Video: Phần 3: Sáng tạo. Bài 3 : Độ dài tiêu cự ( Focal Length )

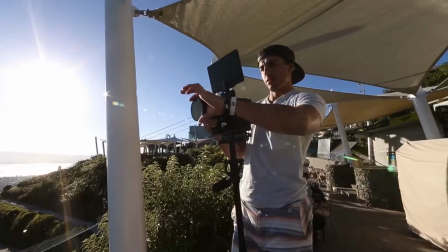[4:12]
This is the lens I used with Devin Supertramp on 90% of his shoots, on 90% of the shots we took.
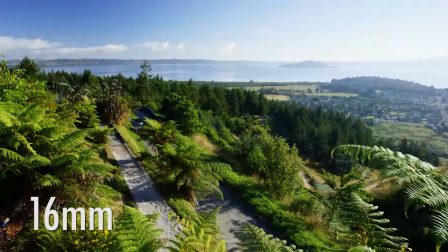[4:18]
So if you want to try and replicate Devin Supertramp style, you're gonna want a wide angle lens. With this lens all the way zoomed out at 16 millimeter, all the way wide,
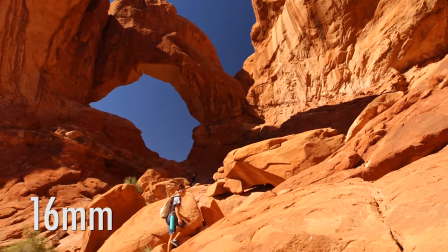[4:26]
I love using this focal length for landscapes as it expands the space around me and allows the viewer to see more of my surroundings.
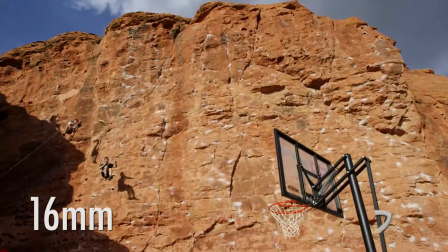[4:34]
And in the art of cinematography, it's all about perspective. You want to give the viewer the best possible perspective you can to help tell your story.
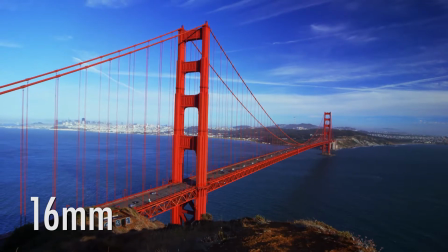[4:41]
So I'll often use this focal length to start off a video to help establish a location,
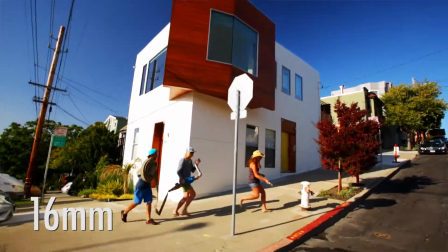[4:46]
showing the wide field of view so the viewer can see everything that's in the surrounding location.
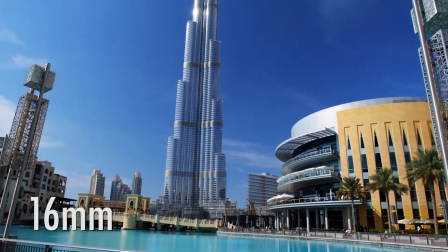[4:50]
Another great time to use this is for architecture. Buildings will look a lot bigger when using wide angle lenses. And whenever I shoot real estate videos,
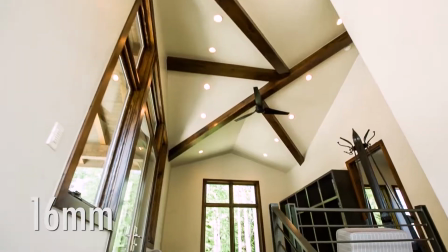[4:58]
I'm always shooting 16mm wide to make the rooms feel more spacious, like they're bigger than they really are. And lastly, I love shooting at 16mm for that in-your-face, super close to the action, sports, and activities.
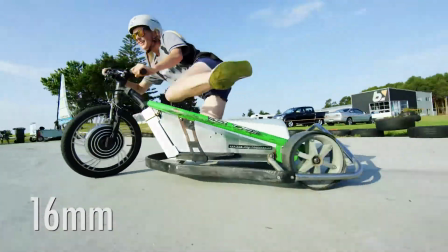[5:11]
This is the trademark of Devin Supertramp videos, is putting on your wide-angle lens,
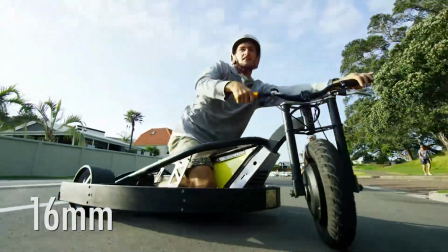[5:15]
getting as close as you can to the action, and making it feel like you're there, a part of it. The times when I find myself zooming in to 35mm on this lens is usually when I want to focus just on the top or bottom of my subject.
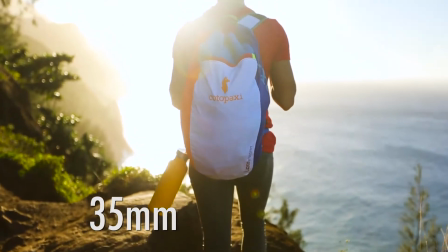[5:28]
I like to stop down to 2.8 to give me a nice shallow depth of field, separating my subject from my background,
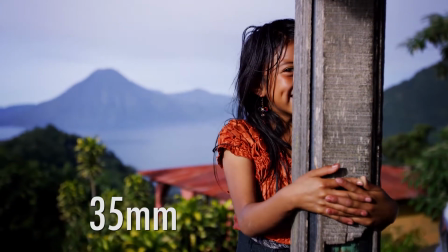[5:34]
but still allowing me to see a lot of the background because we're still pretty wide at 35mm.
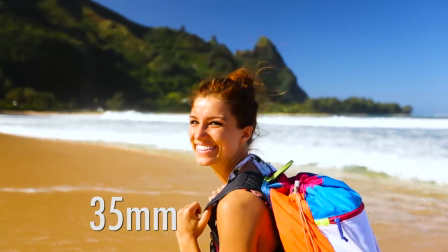[5:39]
So I try to stay at least 3 or 4 feet away with this lens so I'm not distorting facial features. Moving up to 50mm, like I said, this is to replicate the human eye. So this is a focal length I love using for stuff like music videos,
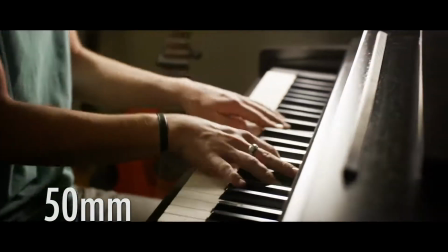[5:52]
especially handheld ones where I want it to feel like you're just there watching the performance live.
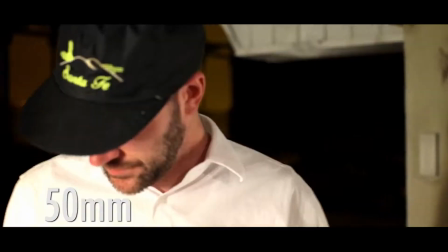[5:58]
50mm is a very popular focal length for that documentary, storytelling type vibe.
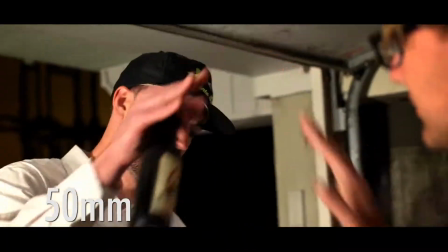[6:03]
So it almost doesn't feel like you're watching a movie per se, but rather like you're just there in person.
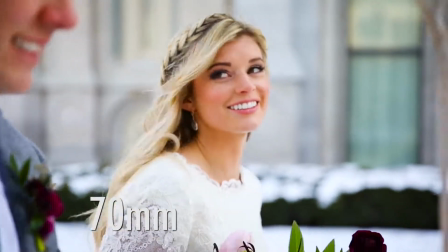[6:08]
Moving on to 70mm, I recently shot a wedding where anytime I was focusing on the bride and groom's face,
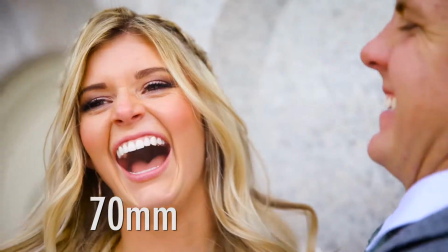[6:15]
close-ups of them hugging and holding and kissing and whatever,
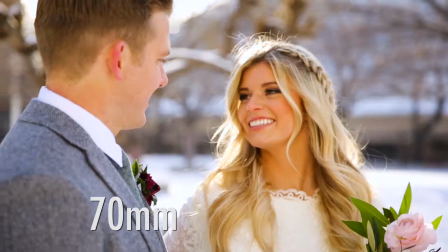[6:18]
I always was zoomed into 70mm to give them the most flattering focal length on their face to make all their facial features look their
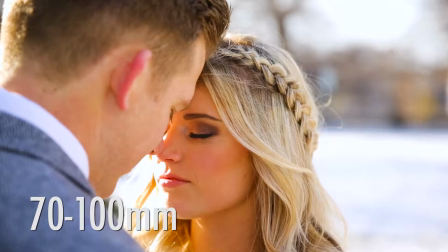[6:25]
best. And like I said, between 70 and 100 is kind of that optimal zone for close-ups on people's faces.
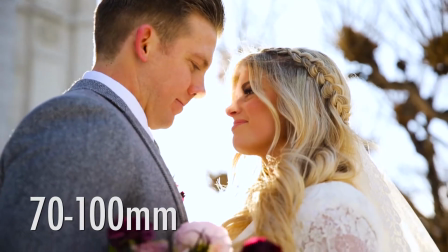[6:32]
It's a great zone to be in for portraits, and in this case, shooting a wedding video looks absolutely beautiful. Going up to 200mm now, the main reasons I shoot at 200mm is usually because I can't get very close to my subject,
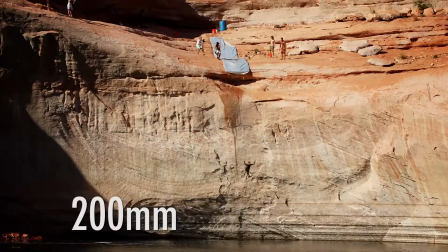[6:45]
so in order to fill the frame with the subject,
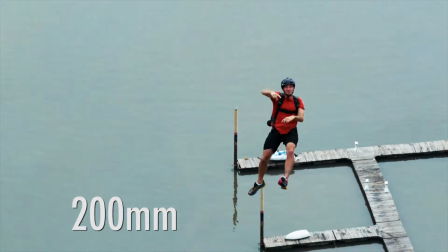[6:48]
I have to zoom in all the way to 200 to compress that space and make the subject feel like they're closer
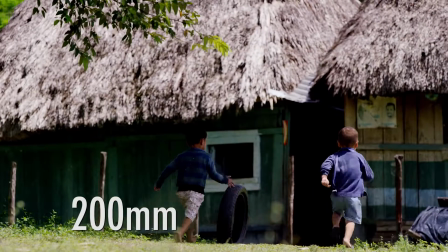[6:55]
as they're filling my frame.
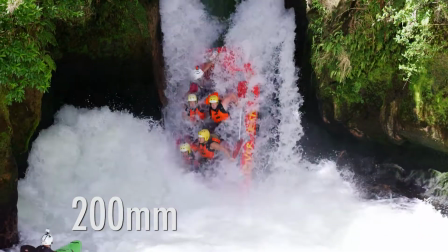[6:56]
On this waterfall shot, I was standing 100 meters away, but it feels like I'm a lot closer because I zoomed in and compressed that space.
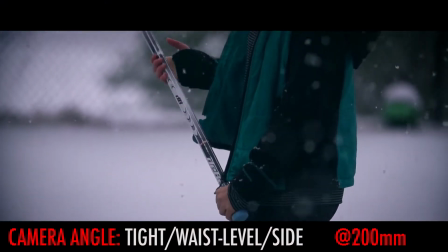[7:04]
I also like to use higher focal lengths when it's raining or snowing because when you compress that space,
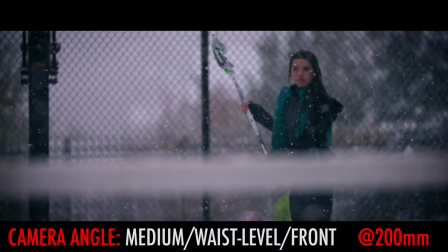[7:09]
you can see all those individual drops of snow and water, and they show up a lot better when you're using tighter focal lengths. And anytime your background isn't very exciting or pleasing, like right now, I'm zooming in nice and tight to give you a narrow field of view so that you can't see anything else.
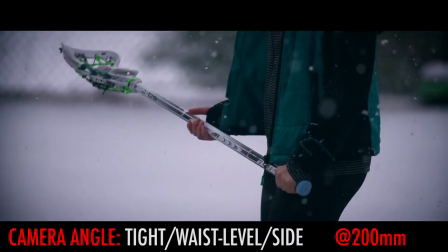[7:24]
If you don't have anything good to see in your wide view, don't use a wide angle. Pop something tight on there so you can focus in on just what you want to focus in on. So hopefully that gives you a better understanding of when to use different focal lengths and which situations. I want to now walk you through a few videos and show you shot by shot which focal length I chose and why, to give you a good idea in different types of videos why you would choose certain focal lengths. So first, let's start with an action sports example. We'll do my video I shot for Devin Supertramp, the cliff slip and slide in Lake Powell.
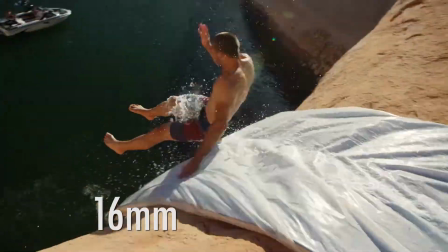[7:55]
You got your 16mm establishing shot, the 16mm in the action shot, 35 half body,
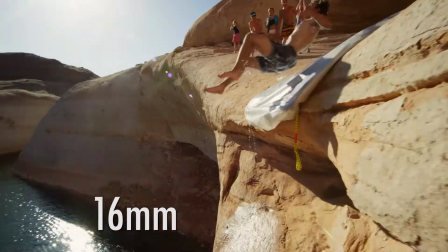[8:02]
16 in the action, again staying wide to be as close as I can to the action, 35 half body,
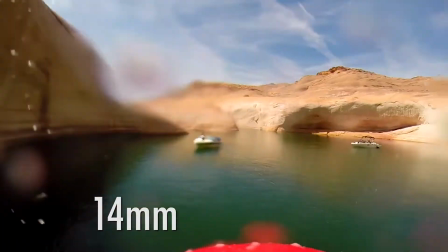[8:10]
14mm is the focal length of a GoPro. A little bit tighter at 24 for this in-action shot.
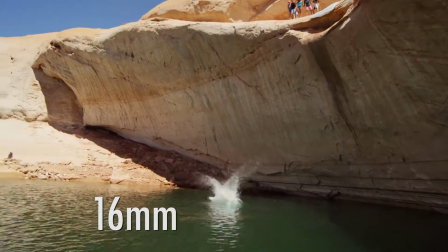[8:17]
Back to 16 wide to show the whole cliff. Compressed at 200 from the other side of the lake.
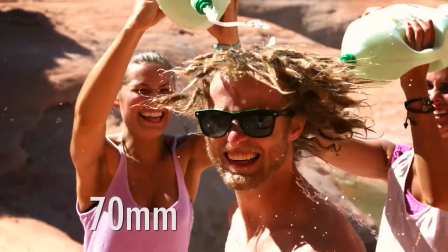[8:22]
14 GoPro, 70 side shot, and 70 again for a tight on the face. The next video I'll step you through is a wedding video I recently shot, and you'll see my different focal length choices based on my subject and the type of video I'm making as compared to the action sport video you just saw.
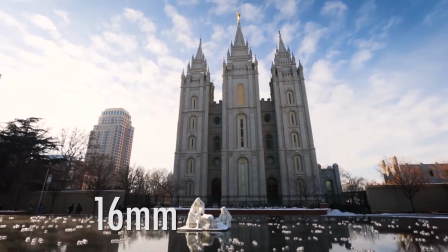[8:38]
Opening shot 16mm to establish location. Here's a 35 establishing location.
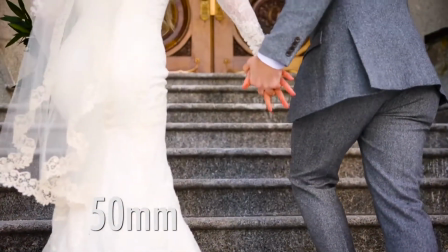[8:43]
50mm to focus in on bottom half details. 16 wide to get the whole temple in the shot.
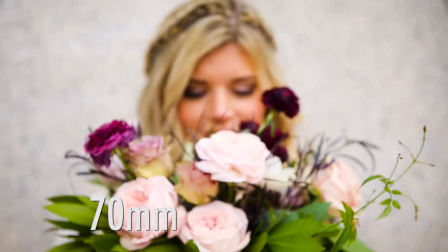[8:49]
70mm for this close-up and to make her facial features look flattering.
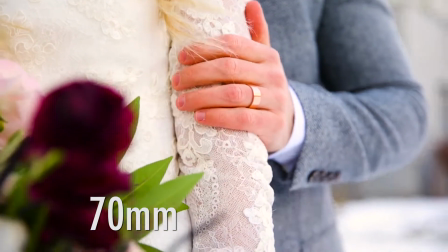[8:54]
And again for a close-up detail. 16mm to show location.
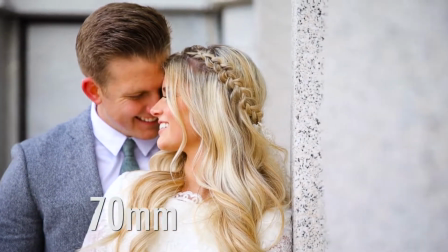[8:59]
70 for flattering facial features. 24 so I can get the whole group in the shot,
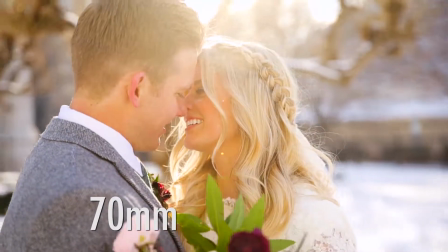[9:05]
and back to 70mm to show all these close-up shots of the bride and groom, focusing on their facial expressions.
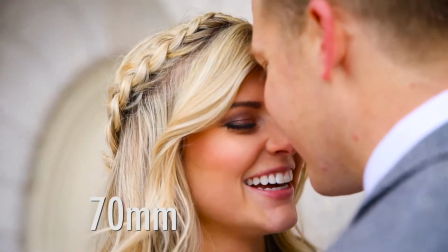[9:11]
Cut to 24 to show the whole temple, and zoomed in back to 70 to give the most flattering look for the facial features of our bride and groom. And now let's take a look at a nature culture piece I shot in Guatemala so you can see my focal lengths that I chose to use in this video and why.
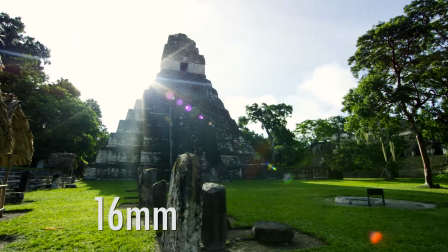[9:28]
Like I said, for landscape photography, I like to shoot 16mm wide to be able to capture as much of
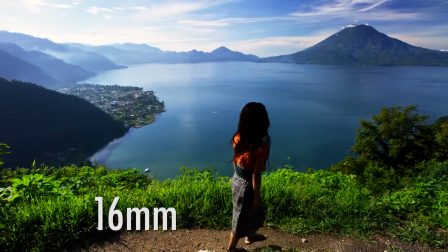[9:34]
the landscape as possible. to give the viewer a good idea of what it looks like to actually be there.
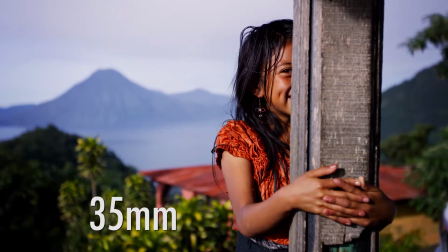[9:39]
35 half body allows me to focus on the girl while still seeing enough wide landscape in the background.
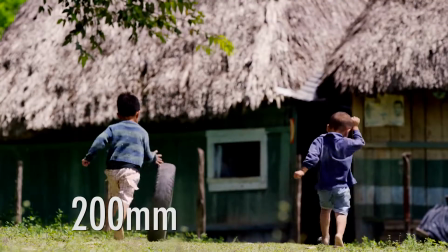[9:44]
16 wide shot out of the side of a helicopter, zoomed all the way in at 200 so as not to distract the kids from having fun,
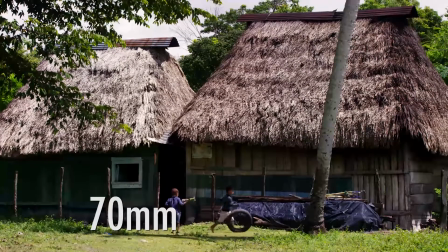[9:51]
so I could capture a very candid moment without them knowing I was even there. 16mm wide to show the landscape.
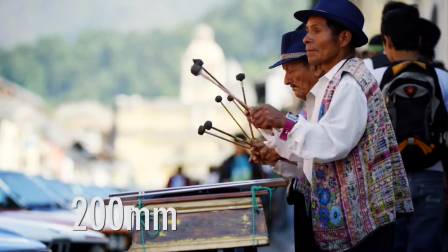[9:58]
35 half body to show the action. Again, zoomed in at 200mm so as to get people's natural reactions.
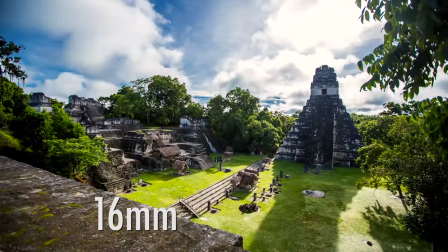[10:05]
35 half body showing the action. 16 wide to show the landscape.
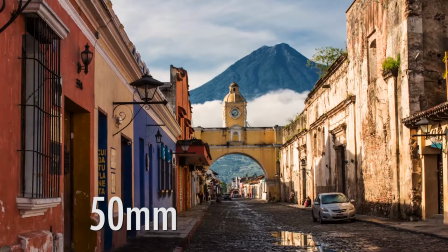[10:09]
50mm landscape to compress the background to make the volcano look bigger.
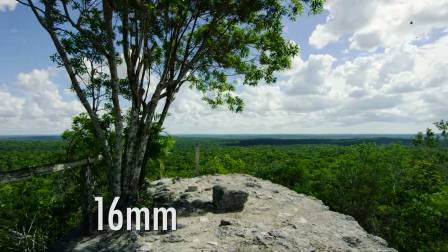[10:14]
35 landscape from a helicopter, and some more 16mm landscapes.
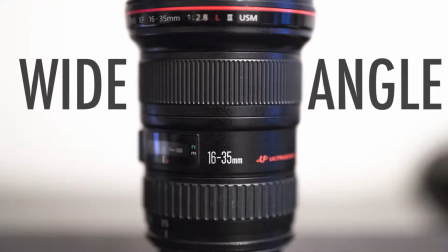[10:19]
So as you can see, I tend to favor my wide angle lens with the action sports video.
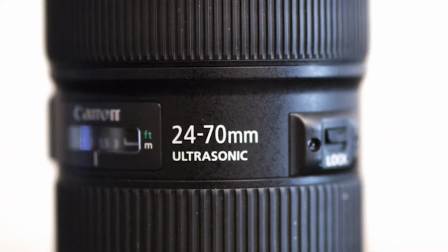[10:23]
I tend to favor my standard lens, my 24-70, in my wedding video because I'm focusing a lot more on people's faces. And then you see my nature culture piece is kind of a mix of the two because I'm doing a lot of landscapes and I'm shooting a lot of people. So hopefully that gives you guys a pretty good idea of what different focal lengths do to your image, the effects they have, the perspective they give the viewer, and some of the reasons why and when you would want to use different focal lengths. So that's about all I got for focal length and lens choice. If you guys have any further questions, please let me know.